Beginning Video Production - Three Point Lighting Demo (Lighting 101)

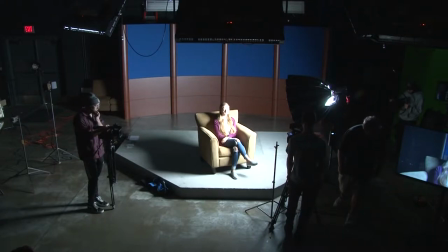8:27 But look at how soft that light is now.
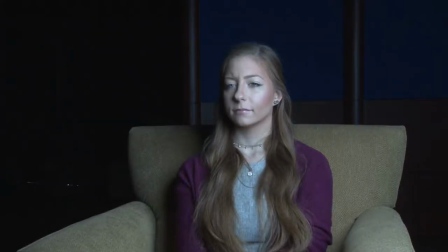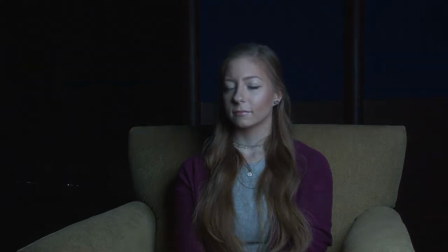8:35 Really wraps around the face. It's probably a little bright though. This one we can also dim down. Knock this down to about 50%.
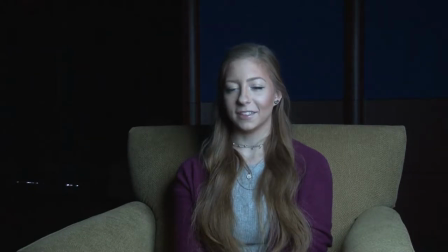8:46 Go ahead and adjust your iris. That's a little bit more comfortable, right? Yeah. Look how soft that light is.
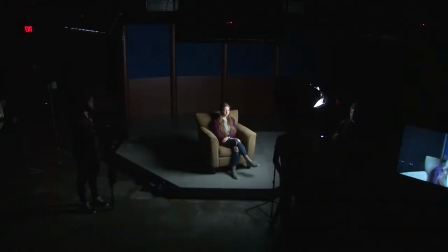8:53 When we have a soft light, we're removing a lot of the texture from the scene. We're flattening our image out. We're creating nice soft shadows, and we're creating a nice transition from one side of the face to the other. So know the difference between a hard light and a soft light. Let's go ahead and turn that back on.
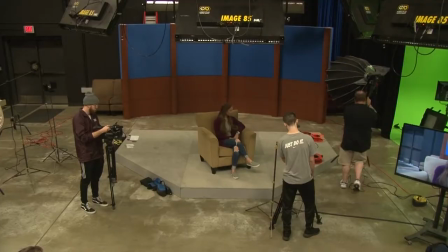9:08 I just wanted to bring these lights out, these soft lights out for you, just so you had an idea of what lights you, or some of the availability of lights that you might have.
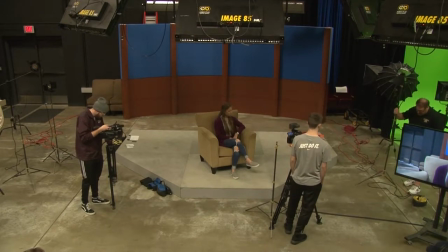9:21 But we're going to light this scene with just hard lights. The next thing that we need to talk about is where do we place the lights, right?
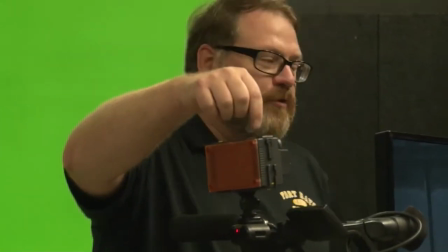9:30 I've got a little light mounted on the front of the camera. And you might see this a lot in news.
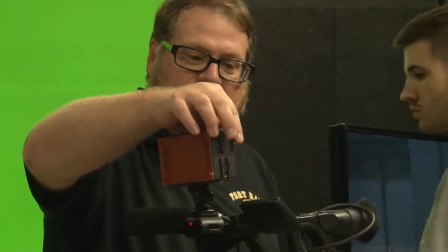9:36 I'm going to just turn this on. Here it comes.
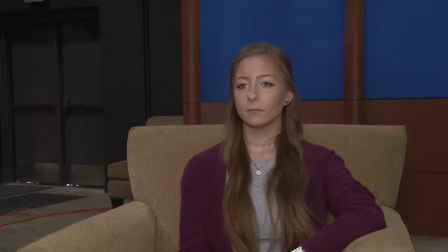9:40 Now, this is a tiny light. It's not really bright, so the throw distance, we talk about the inverse square law, how that's going to throw to be reduced after time. But what do you think of this light?
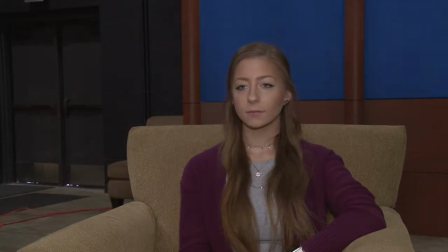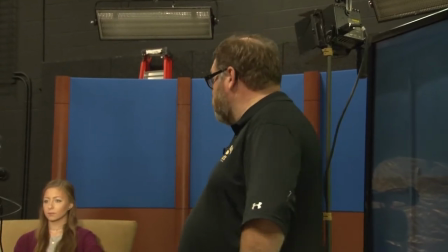9:59 Some thoughts. Yeah, it's first of all, it is very subtle, but then when you do start looking at it, a couple of things.
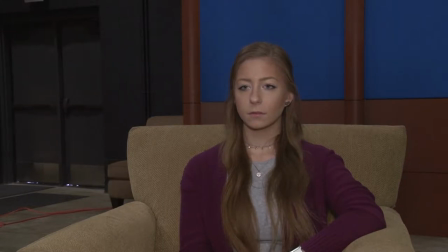10:08 Notice that there's the shadow right under the chin is really hard, and it's right under the chin, so it makes it hard to really get a lot of features out of the subject, a lot of distinguishing features out of the subject. This might be good as, and I'll talk about this in a little bit, as an eye light, but for right now,
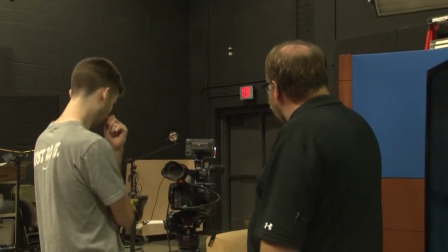10:24 putting this right in front of the camera, right in front of the subject, is really good for glamour lighting.
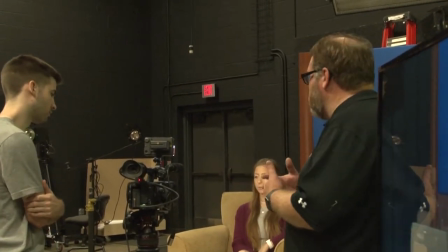10:31 You see this a lot with YouTubers. You see this a lot with fashion photography.
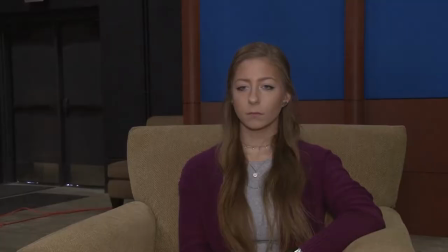10:37 But for video, we've really flattened all the features out in this image by placing the light right here in the front. So I'm going to just turn this off for the moment.
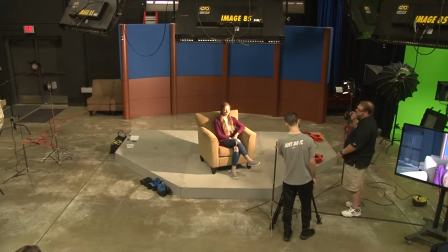10:46 And we're going to come back to this one, light on. Notice I also put my hand in front of this light so that if something were to happen,
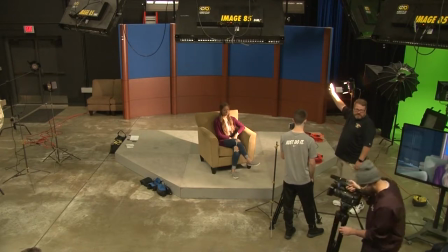10:54 if this, remember we talked about how quartz halogen lights could explode, it's going to hit my hand.
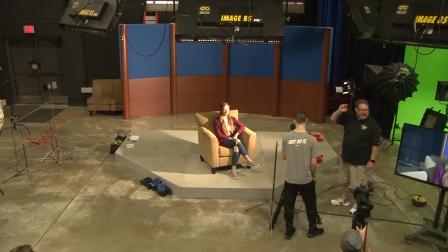11:00 It's not going to hit the subject. And my hand is probably not as important as the actor or actress and them using their looks for their jobs, okay? So we want to be aware of that. So where do we place this camera? Or where do we place this key light?
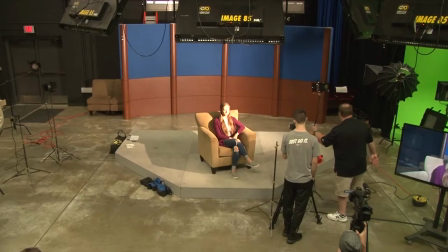11:17 If we were to put it right here, really bright, really not flattering. Some people might say, well, what about if we place it all the way off to the side?
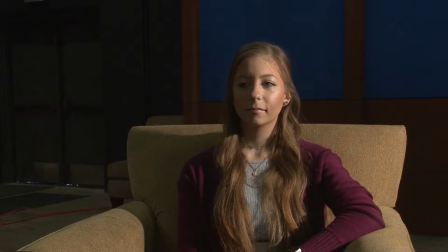11:26 I mean, you could, but look how, turn this all the way off. Look at how distinct, or look at how split the face is where we have a light side and a dark side.
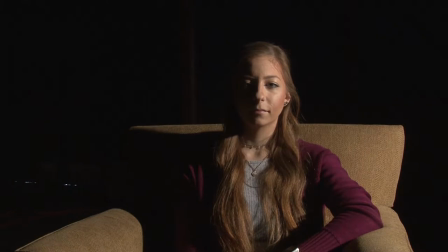11:40 Go ahead and turn off the lights again. I mean, this could be something that you might want to use if you were trying to be super dramatic. But for an interview, probably not. And for traditional three-point lighting, probably not.
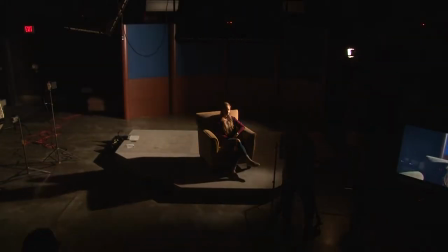11:55 You know, the key light can be placed anywhere you want. If we were doing an investigative report, whoops, we are out of space.
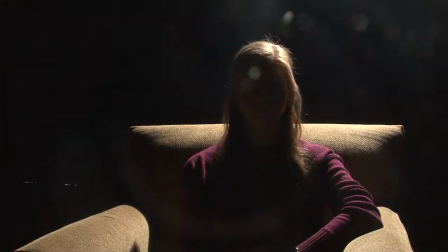12:04 But I'll just do this. If we were doing an investigative report, we could put the light completely behind our subject and cast her in silhouette,
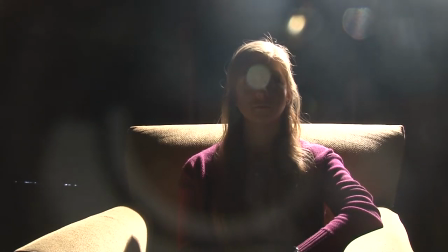12:13 right, to where we're only outlining her features, but we really can't see her face.
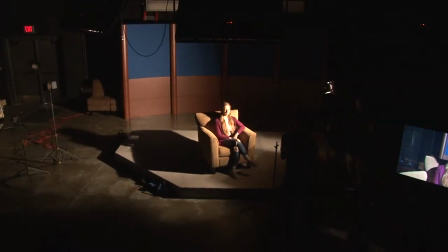12:21 But a good place to start with any three-point lighting setup is the 45-45 placement.